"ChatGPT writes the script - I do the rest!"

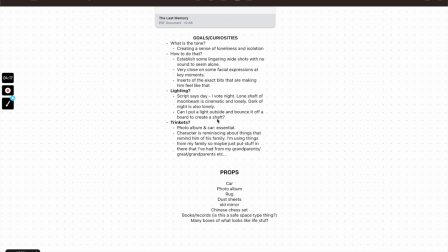4:03 That requires quite a lot of rigging stuff up outside, 3 stories up, which I'm not sure if I'm willing to do on my own. This is just some props that I reckon would be useful. And you'll see some of this later.
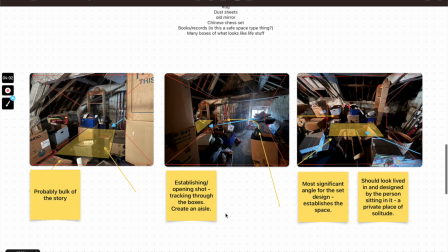4:19 So this is a picture of the attic as is. So if you'll excuse my terrible perspective lines.
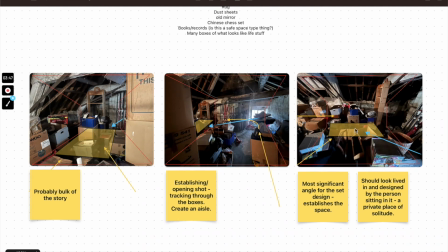4:32 So the basically this is where I'm going to be sitting. And this is the camera, the yellow arrows are the camera, and the blue arrows the light. So I'm going to have some light coming in through here. That's the window. I want to try and get this pram out of the way. And try and get this light coming in here.
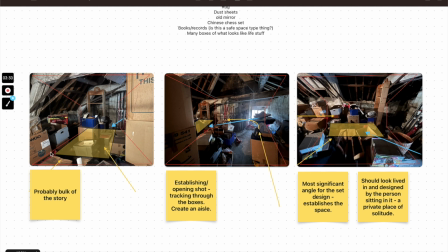4:50 And I'm going to try and make this area sort of built up and look a little bit like I'm sitting in something. Again, isolation, claustrophobia. And obviously you can see how shitty it looks at the moment. But yeah, so this is sort of the area that I'm working with and sort of trying to figure out. I've been trying to figure out.
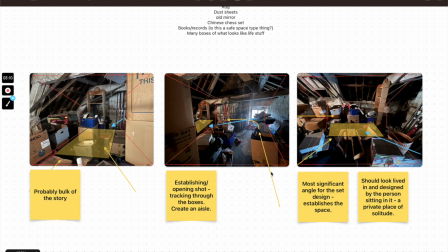5:10 I reckon we're going to get the camera, maybe try and do a tracking shot down through here and get it to come around and visit me in the space. So that might be quite an interesting shot. I reckon the bulk of it will be looking down this angle here.
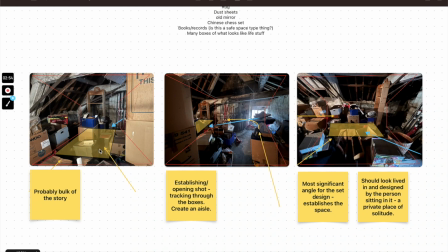5:27 So this is where you'll see the majority of stuff. And then we'll see a few interesting things in here, but this obviously you see the most of the set here, so I'm going to look to build sort of this area as the most interesting or set-y part of the set. What we'll call the 180 for this is pretty much this blue line here.
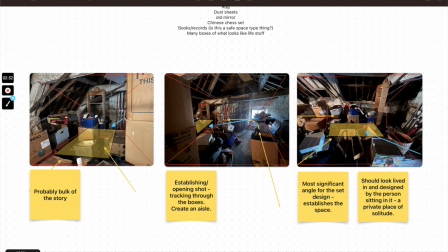5:47 I know that's the light, but basically I'm calling the 180 from this bit here all the way across, and that'll sort of feed over sort of into here. So this is the 180 from here across to here. So we'll see everything here, and we'll see everything here and here, and then obviously we'll see this bit here.
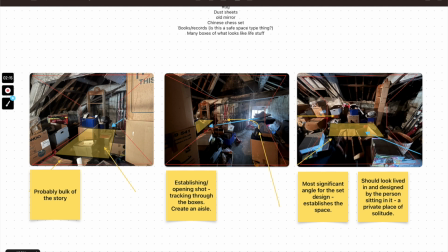6:06 So that's how it looks now. I'm going to take you upstairs and show you what I've done and how I've made it look, and any sort of notes before I start looking at how to light it and how to make it look cool.
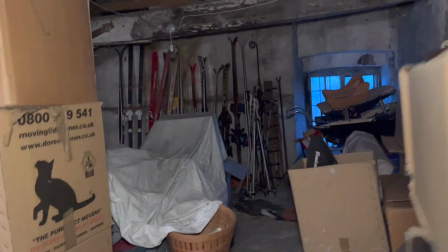6:20 Okay, so welcome to the space. See, so this might be quite an interesting shot, like through here.
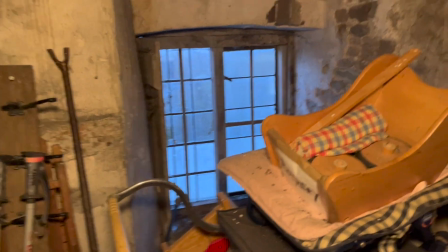6:29 And then around the corner. This is the window that I want to get this out of the way.
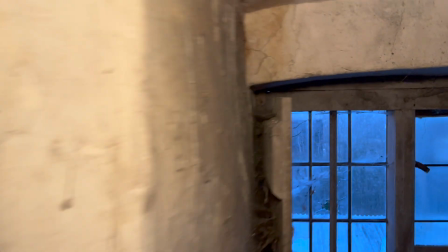6:38 I'm thinking of starting the shot, like looking at those broken bits there.
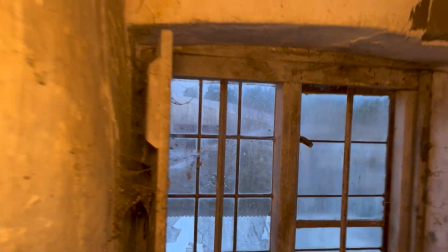6:42 I think that's kind of cool, out of those trees or something. And it'd be cool if I could get the light coming through here.
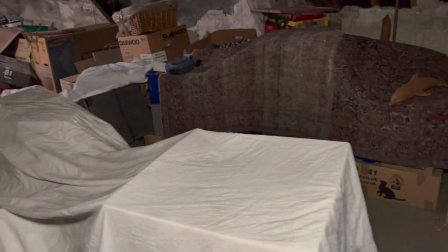6:51 Now this is the space. So you can see I've done quite a lot to it.
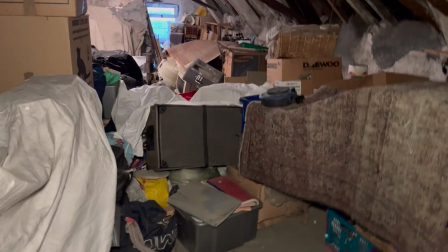6:58 I don't want to do too much to it. Let me go to this lens. Here we go.
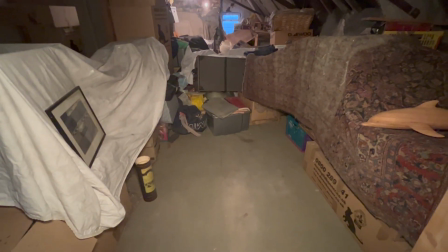7:00 So I don't want to do too much to it because I want it to look like a shit heap, basically.
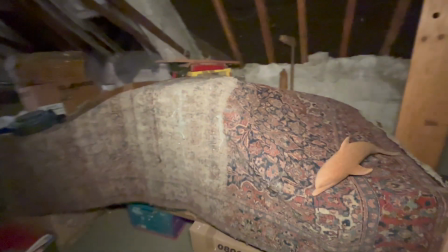7:09 But this rug is kind of cool, and this is going to be the backdrop.
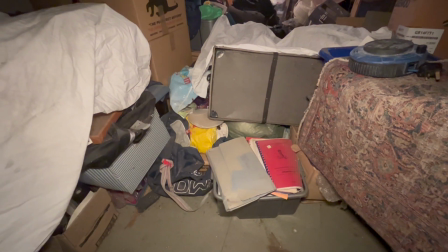7:14 We've got some files and stuff down here. That sort of look paper.
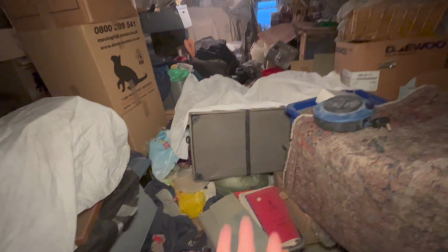7:21 I'm going to make this bit look a little bit more interesting, I think.
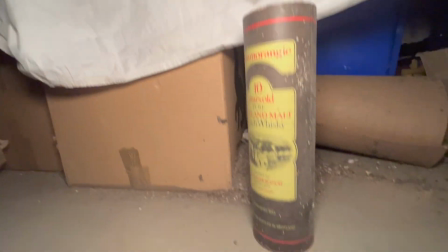7:24 And then here, I figured this is kind of an interesting, we've got a whiskey thing going on here,
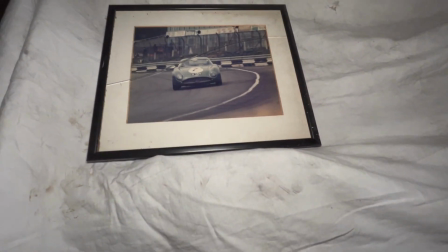7:31 and we can sort of look up, and then there's a picture there.
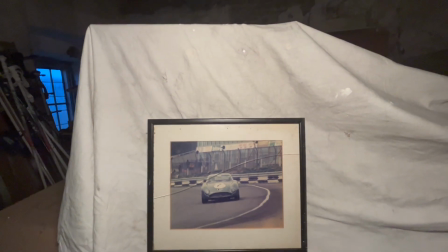7:39 Obviously, I won't have a light attached to myself.
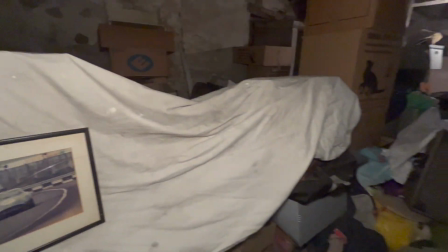7:45 So that's kind of that.
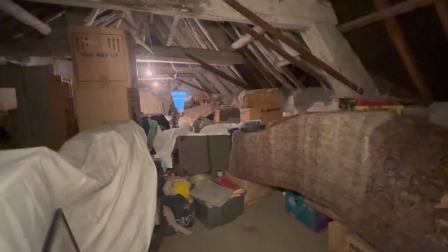7:51 So the shots we're gonna have, I'm not certain about this angle.
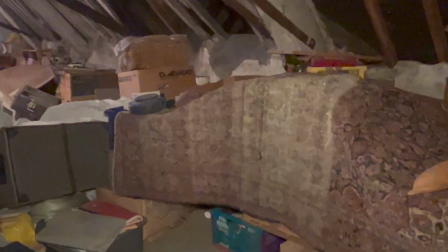7:57 I'm gonna go back in, here we go.
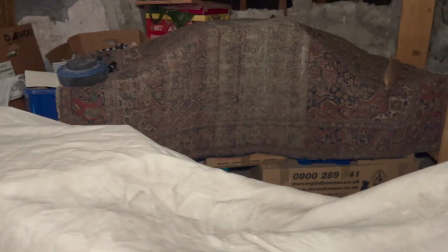8:02 We're going to come over here quite a lot, probably sort of like that.
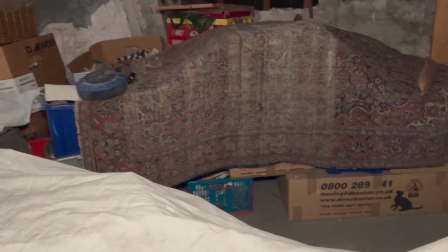8:07 So I want to try and avoid this advertising down here.
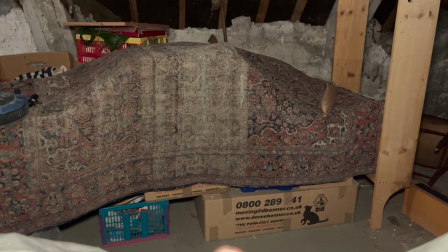8:12 I don't even know if they're still in business.